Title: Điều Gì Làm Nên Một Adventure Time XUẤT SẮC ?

Chào mừng các cậu đã quay trở lại với Way2Way Cartoon. Có rất nhiều yếu tố khiến chúng ta có thể bị thu hút bởi Adventure Time. Và tất nhiên nếu như nói đến lý do thì mỗi người sẽ có những quan điểm khác nhau. Nhưng mà tự chung lại chúng ta có thể nói rằng đó là sự thông minh của những nhà làm phim khi đã tạo nên series này. Nó tuyệt vời đến mức chúng ta có thể coi Adventure Time giống như một cuốn tiểu thuyết ở dạng hình ảnh vậy. Và cụ thể, sức hấp dẫn của series này đến từ đâu? Hãy cùng tớ bắt đầu trong video ngày hôm nay nhé. Let's go!
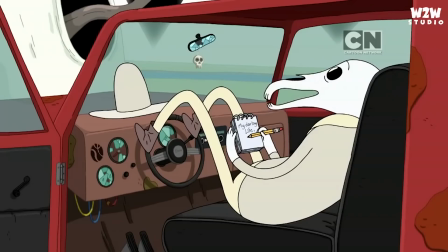(0:33)
Tôi biết rằng trong khoảng thời gian 7 năm mà Adventure Time được công chiếu là một khoảng thời gian khá dài, đủ để cho chúng ta lớn lên về cả mặt thể chất lẫn tinh thần.
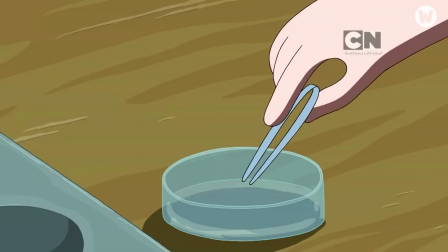(0:40)
Nói đến đây thì tôi cũng nghĩ rằng, thời điểm mà các cậu bắt đầu xem Adventure Time có thể là hồi chúng ta còn bé xíu.
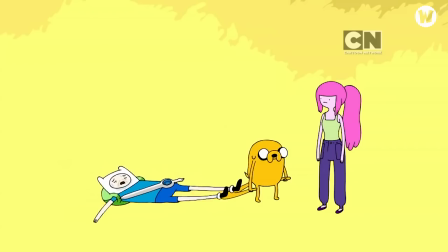(0:47)
Khi đó chúng ta chỉ đơn thuần mở phim lên xem vì nó được chiếu trên kênh CN, vì nó là phim hoạt hình mà chưa thật sự hiểu được ý nghĩa của chúng.
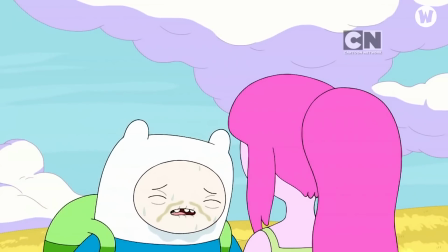(0:54)
Đa số chúng ta đều như vậy,
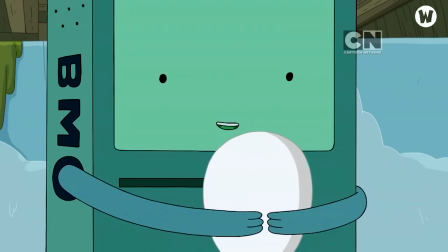(0:56)
đều chưa hiểu được sâu sắc bộ phim ở độ tuổi đó và đều nghĩ rằng mọi thứ trong phim chỉ đơn thuần là một sự pha trò hoặc những gì tươi vui hồn nhiên.
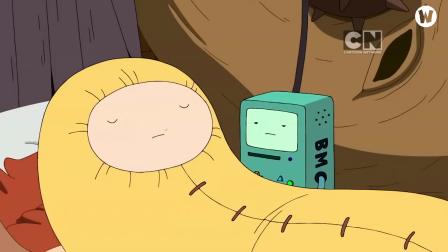(1:04)
Tất nhiên, độ tuổi cũng chỉ là một trong những yếu tố khiến cho người xem có một cảm nhận chưa đúng về phim. Thế nhưng một điều nữa mà tôi muốn nói ở đây còn là về nội dung và màu sắc của phim nữa.
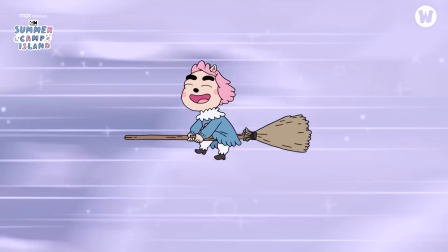(1:13)
Không biết các cậu có còn nhớ về một bộ phim cũng gần tương tự về mặt hình ảnh như Adventure Time mà chúng tôi đã từng đề cập trong những video trước đó hay không,
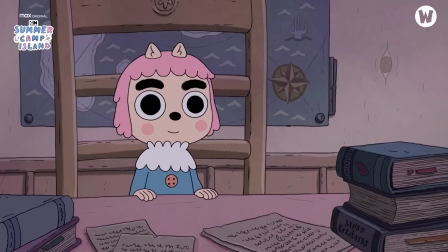(1:21)
đó chính là Summer Camp Island.
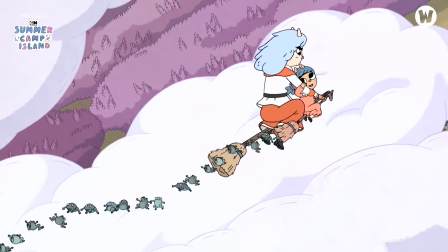(1:23)
Đồ họa của series này sở hữu nhiều nét đương đồng với Adventure Time như nét vẽ đơn giản, màu sắc tươi sáng làm cho chúng ta khi xem có một cảm giác rất thương thái.
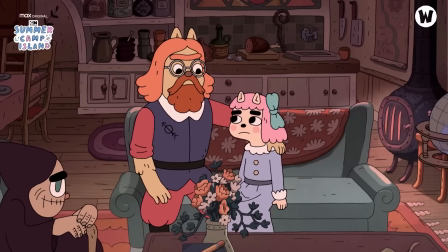(1:32)
Đi cùng với đó là câu chuyện đơn giản mà đầy ngọt ngào, Summer Camp Island đem lại cho người xem một cảm giác an toàn hơn bao giờ hết với một thế giới màu hồng.
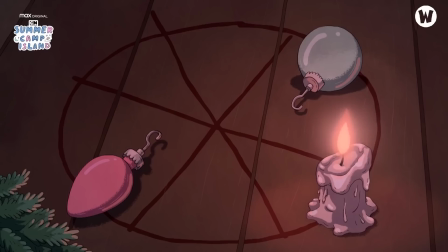(1:40)
Các cậu đã từng nghe đến khái niệm tâm lý học về màu sắc trong phim hay chưa?
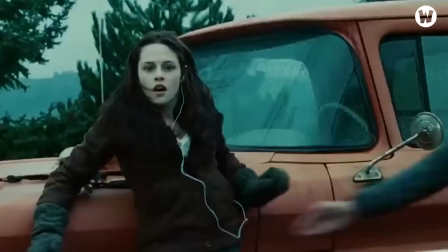(1:43)
Theo đó, yếu tố màu sắc trong một bộ phim là rất quan trọng bởi nó thể hiện ý tưởng của bộ phim cũng như dẫn dắt cảm xúc của tác giả.
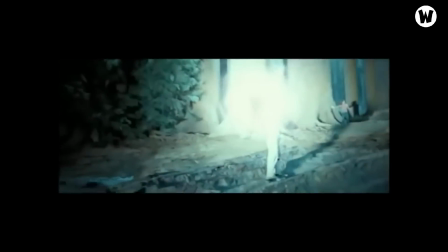(1:50)
Màu vàng rực rỡ mang lại cảm giác vui vui. Màu xanh tạo sự tin tưởng. Màu đỏ gợi cảm giác bạo lực, mạnh mẽ, quyết liệt.
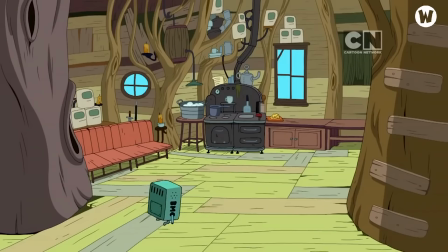(1:57)
Còn màu ngọc lam gợi cảm giác chầm lắng của nội tâm nhân vật. Bất cứ màu sắc nào các cậu nhìn thấy khi xem phim đều không phải là một sự xuất hiện ngẫu nhiên.
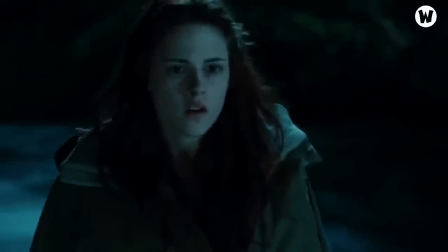(2:05)
Màu sắc khiến cho bộ phim tốt trở nên tuyệt vời. Màu sắc có rất nhiều công dụng, nhưng trong video này tớ sẽ chủ yếu nhấn mạnh vào công dụng điều khiển cảm xúc của người xem.
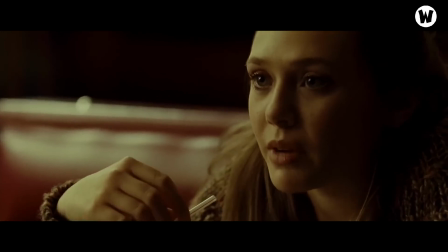(2:14)
Đúng vậy, nó hoàn toàn có thể điều khiển cảm xúc của người xem chúng ta. Theo trang Master Media, màu sắc sẽ đem lại cho người xem những cảm xúc khác nhau.
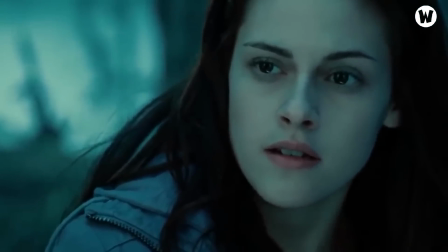(2:21)
Màu xanh dương mang đến cảm giác tin tưởng, êm dịu và so dịu nỗi buồn. Màu tím huyền bí, những điều dị thường và sự chết chóc.
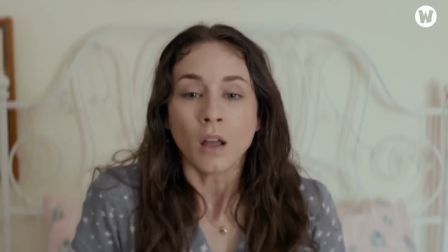(2:28)
Màu xám thể hiện sự mệt mỏi, tiêu cực và nhàm chán. Hay màu cam mang đến cảm giác sư vũ, thần thoại.
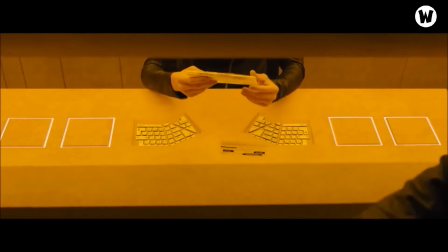(2:34)
Màu vàng mang đến cảm giác đa dạng, vừa diễn tả cảm giác tươi vui, hạnh phúc, thư thái.
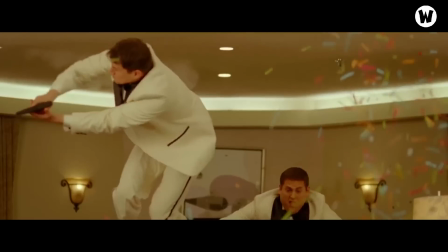(2:39)
Đây còn vừa là màu sắc của ghen tuộc và phản bội, thậm chí mang ý nghĩa phán xét và kết tội Ví dụ như trong The Incredibles năm 2004,
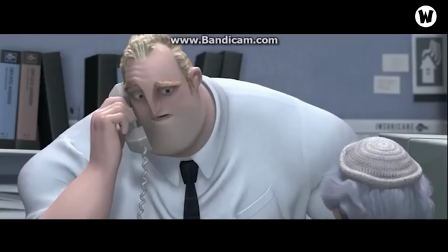(2:47)
nơi làm việc của Mr. Incredible được thể hiện hoàn toàn bằng màu sám cho thấy thay độ của nhân vật với công việc,
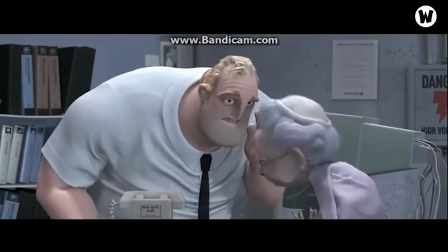(2:53)
nó hoàn toàn nhàm chán và màu sám cũng truyền tải đến cho chúng ta thông điệp tương tự như vậy, đó là sự nhàm chán Sang đến Adventure Time,
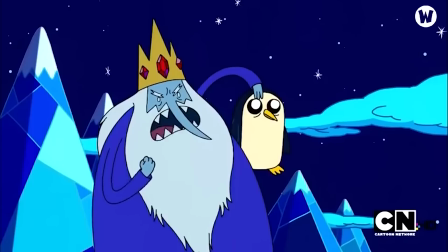(3:01)
suy xuất bộ phim là một bảng màu vô cùng tươi sáng gồm mọi thể loại màu, nhưng chiếm đa số vẫn là những tông màu sáng Điều này tạo ra sự vui vẻ và thoải mái cho chúng ta khi xem,
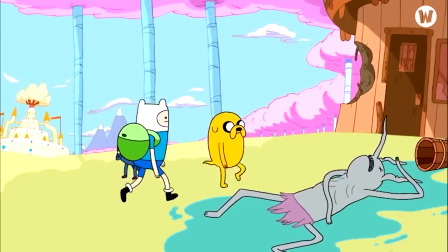(3:10)
đặc biệt là trẻ nhỏ hoặc những người xem lần đầu Những tông màu này khiến cho người xem cảm thấy an toàn và dần không cảm thấy sự gây
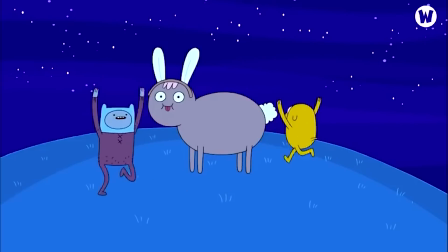(3:17)
cấn trong cốt truyện Đúng như vậy, màu sắc như một thứ dẫn dắt cảm xúc của người xem khiến cho họ dần mất cảnh giác và rồi cũng sẽ
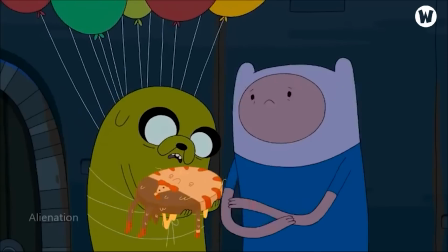(3:24)
là một cú lừa đến từ nhà sản xuất Cú lừa mà tôi muốn nói đến ở đây chính là cốt truyện Ở khoảng thời
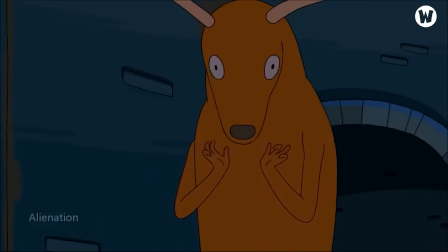(3:29)
gian này của video, tôi sẽ muốn nói đến cốt truyện của phim từ phần 3 trở đi Bởi tôi thấy,
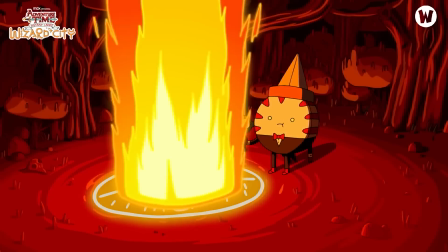(3:35)
bắt đầu từ phần này, phim mới bắt đầu lột tả những mảng tối của các nhân vật Và phim mới bắt đầu có những chi tiết ẩn dấu trong các tập
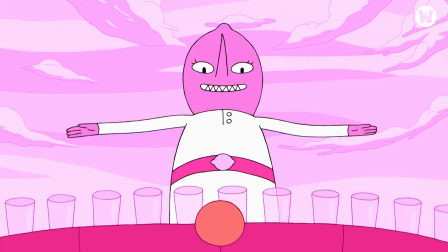(3:41)
Nhìn vào chuỗi miniseries về các nguyên tố trong phần 9 Gần như toàn bộ series đó đều được bao phủ bởi một màu hồng Và những găm màu không thể nào sáng hơn của các loại kẹo,
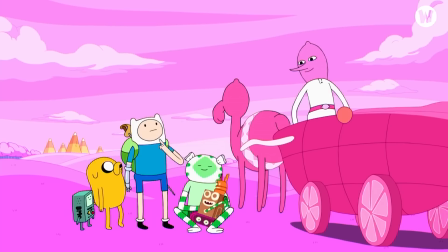(3:50)
một cảm giác thật ngọt ngào Thế nhưng, khi không xem kỹ phim,
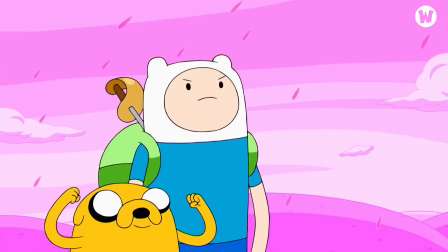(3:54)
chúng ta sẽ không thể nào hiểu được đó là một thảm họa nguyên tố Khi mà nguyên tố kẹo đang dần lan rộng và nó sẽ sâm chiếm sưu u cũng như khiến người bị nhiễm kẹo như mất ý thức
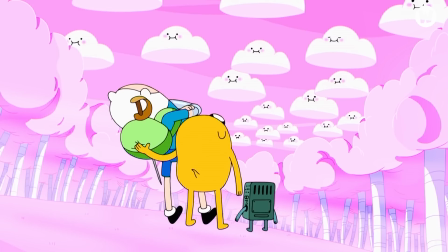(4:03)
và trở thành một con người khác hoàn toàn. Họ cứ xử rất khác và thậm chí có phần kỳ dị, cứ như có ai đang tẩy não họ vậy.
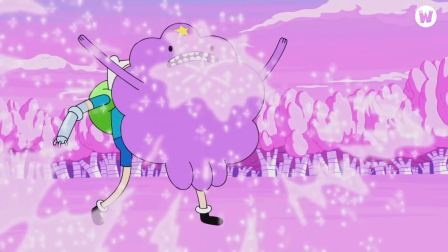(4:09)
Điều này khiến cho Finn và công chúa bứa phải chạy trốn và tìm cách giải quyết trong lo sợ.